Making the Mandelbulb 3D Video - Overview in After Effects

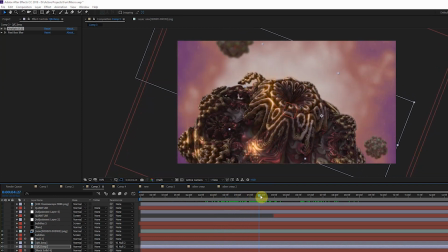(4:15)
We're in a subatomic space, and there are things in there. We know vacuums are not truly empty anymore. So we want to kind of show things happening. They might not be scientifically accurate, but they look neat. So I add some bubbles to the front, too, so they pass in front of the object. You can see them in these dark areas. The bubbles go in front and the back. So again, giving volume.
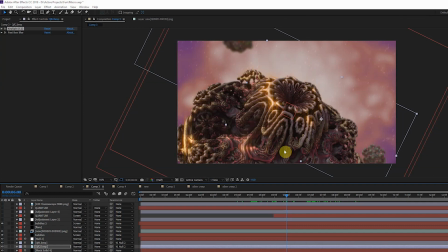(4:35)
Now, since what gave me this idea to use this fractal was from the movie Annihilation and the alien scene, well, spoilers, but the Mandelbulb that they use, which is a real similar concept, had a kind of glowing mouth thing on it.
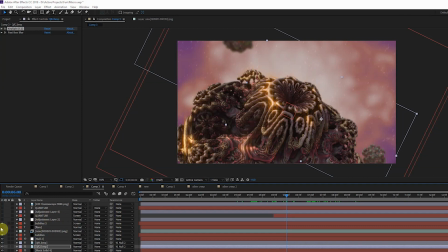(4:51)
And I didn't want to go quite as far as the movie did, but I wanted to add something. So I added a nice flare that follows this center mouth looking thing.
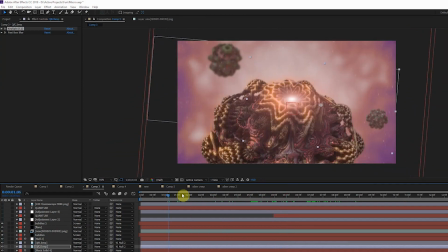(4:58)
And it starts off here and it gets brighter over time. So it's more intense.
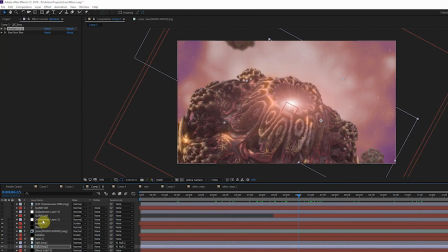(5:06)
Then after that, I decided to add more color and other effects. The first thing was called Heat Wave.
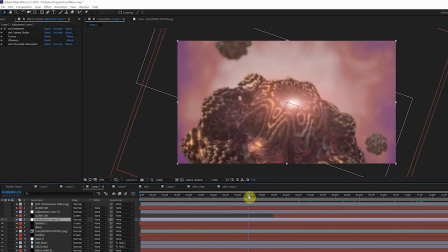(5:15)
What this does is it kind of blurs out certain patches, again giving that kind of macro feel of not having perfect focus because the focus level is so tight.
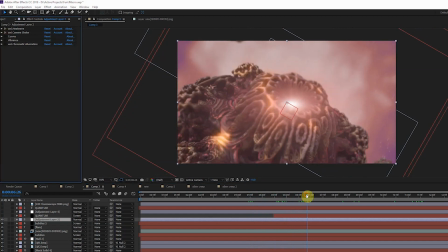(5:24)
It's a small thing, but it looks nice. Then I also did a little bit of camera shake. It's very subtle, but it keeps the camera movement from looking too perfect. One thing with VFX stuff is that when it looks too perfect, it looks fake. So the less perfect it looks a lot, the more real it feels.
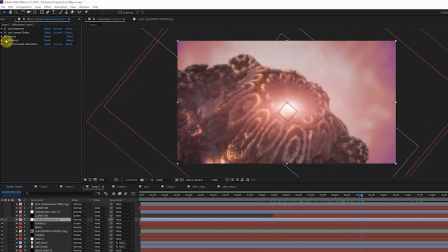(5:41)
Add another curves to kind of brighten it up, and some more saturation up here in the front with the vibrance from Video Copilot. And last, on this part, I added Chromatic Aberration, which I really like. This helps give a wider field of view slightly for a more macro type feel.
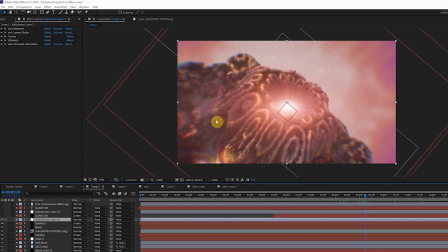(6:01)
And what Chromatic Aberration is, it basically is the breakup of light in a prism style effect. It breaks up the RGB colors. And you can see here on the edges how they turn from just a regular coloring to this kind of red, green, and blue.
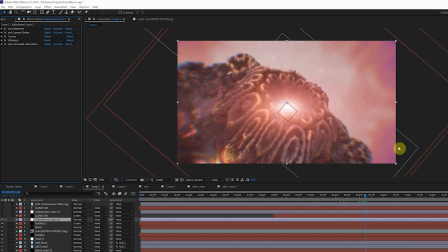(6:17)
And it does it mostly on the edges. Again, it gets a feel of immersion, which I really like. After that, I added another adjustment layer because I like making it look cool.
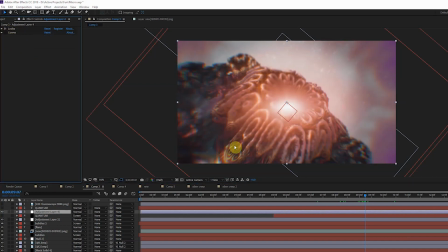(6:29)
So we added a Looks, which is a color grading thing from Red Giant, because I wanted to add a little more contrast and some colors in the shadows. And I pulled the magenta back up with another curves, so it still had that hard magenta feel, which I really like.
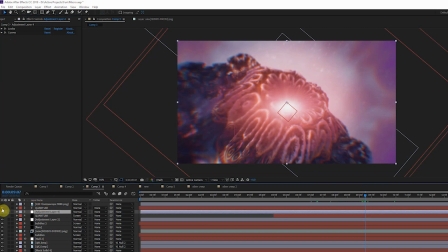(6:43)
Now, on top of all of this, I decided, of course, I had to have my title, which I like putting these here because these are like little bumpers that I like making. And so we have our word there, and then we hide that layer because we link to it. I use Video Copilot Saber, so it will render.
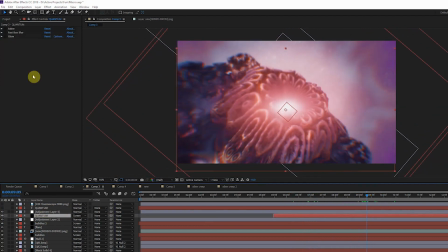(7:01)
Where's it at? Down here somewhere. Oh, I got to turn it on. So Saber renders based upon the text layer, and it has all these cool functions, and you can change all these neat things about it to look like different things.
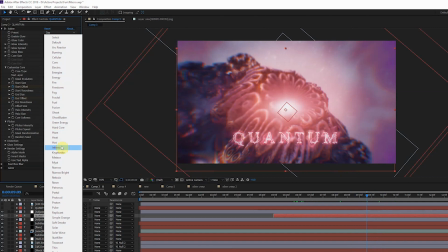(7:15)
It was originally designed to kind of make fake lightsabers type stuff, but it's actually really neat on text.
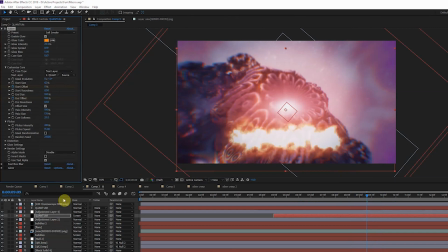(7:20)
You like change all these settings, there's all these kind of crazy parameters, and it's all blown out right here, but they look really neat when you mess with it. Change that back to what I had it. And then, of course, you can't leave it as is, it's too crisp.
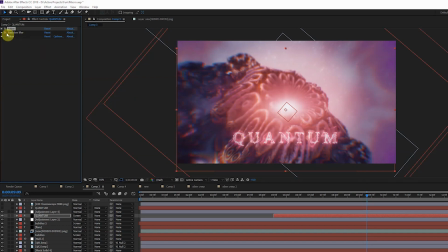(7:34)
So I added a little slight blur so it feels like it's in that field of shallow depth of field, and added a little glow so it stands out a little bit.
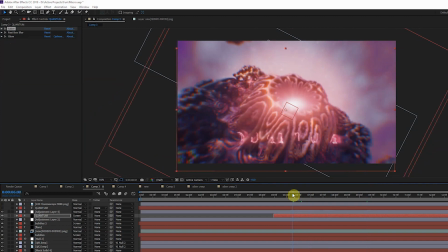(7:42)
And the cool thing about this plugin too is you'll notice it writes on the letters. You have like a start stop from nothing, it traces them on, which is really neat.
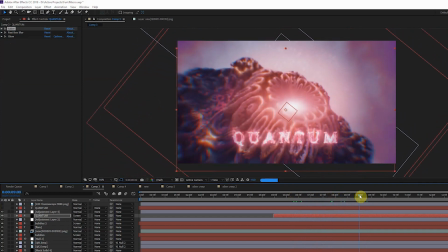(7:52)
And you can trace them off, it's all animated. Then after I did that, of course, you have to add your 235 boxes on so it looks like it's straight in a movie.
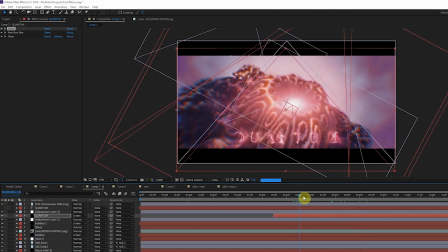(8:02)
This is what it ends up looking like when we're done. All this stuff added.
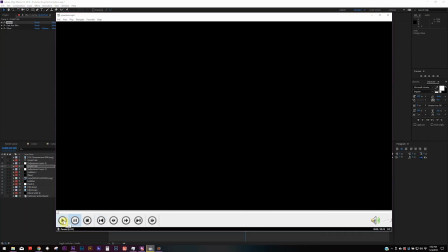(8:06)
And if I go to here, this is the final product with edited in Premiere and added music to go along with it.
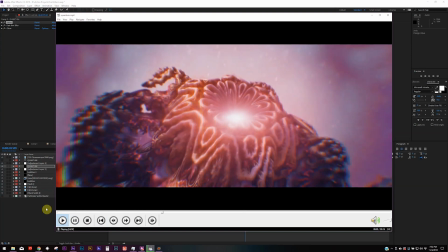(8:15)
So again, bringing the feel. It's all about the feel. The music is very important when it comes to that.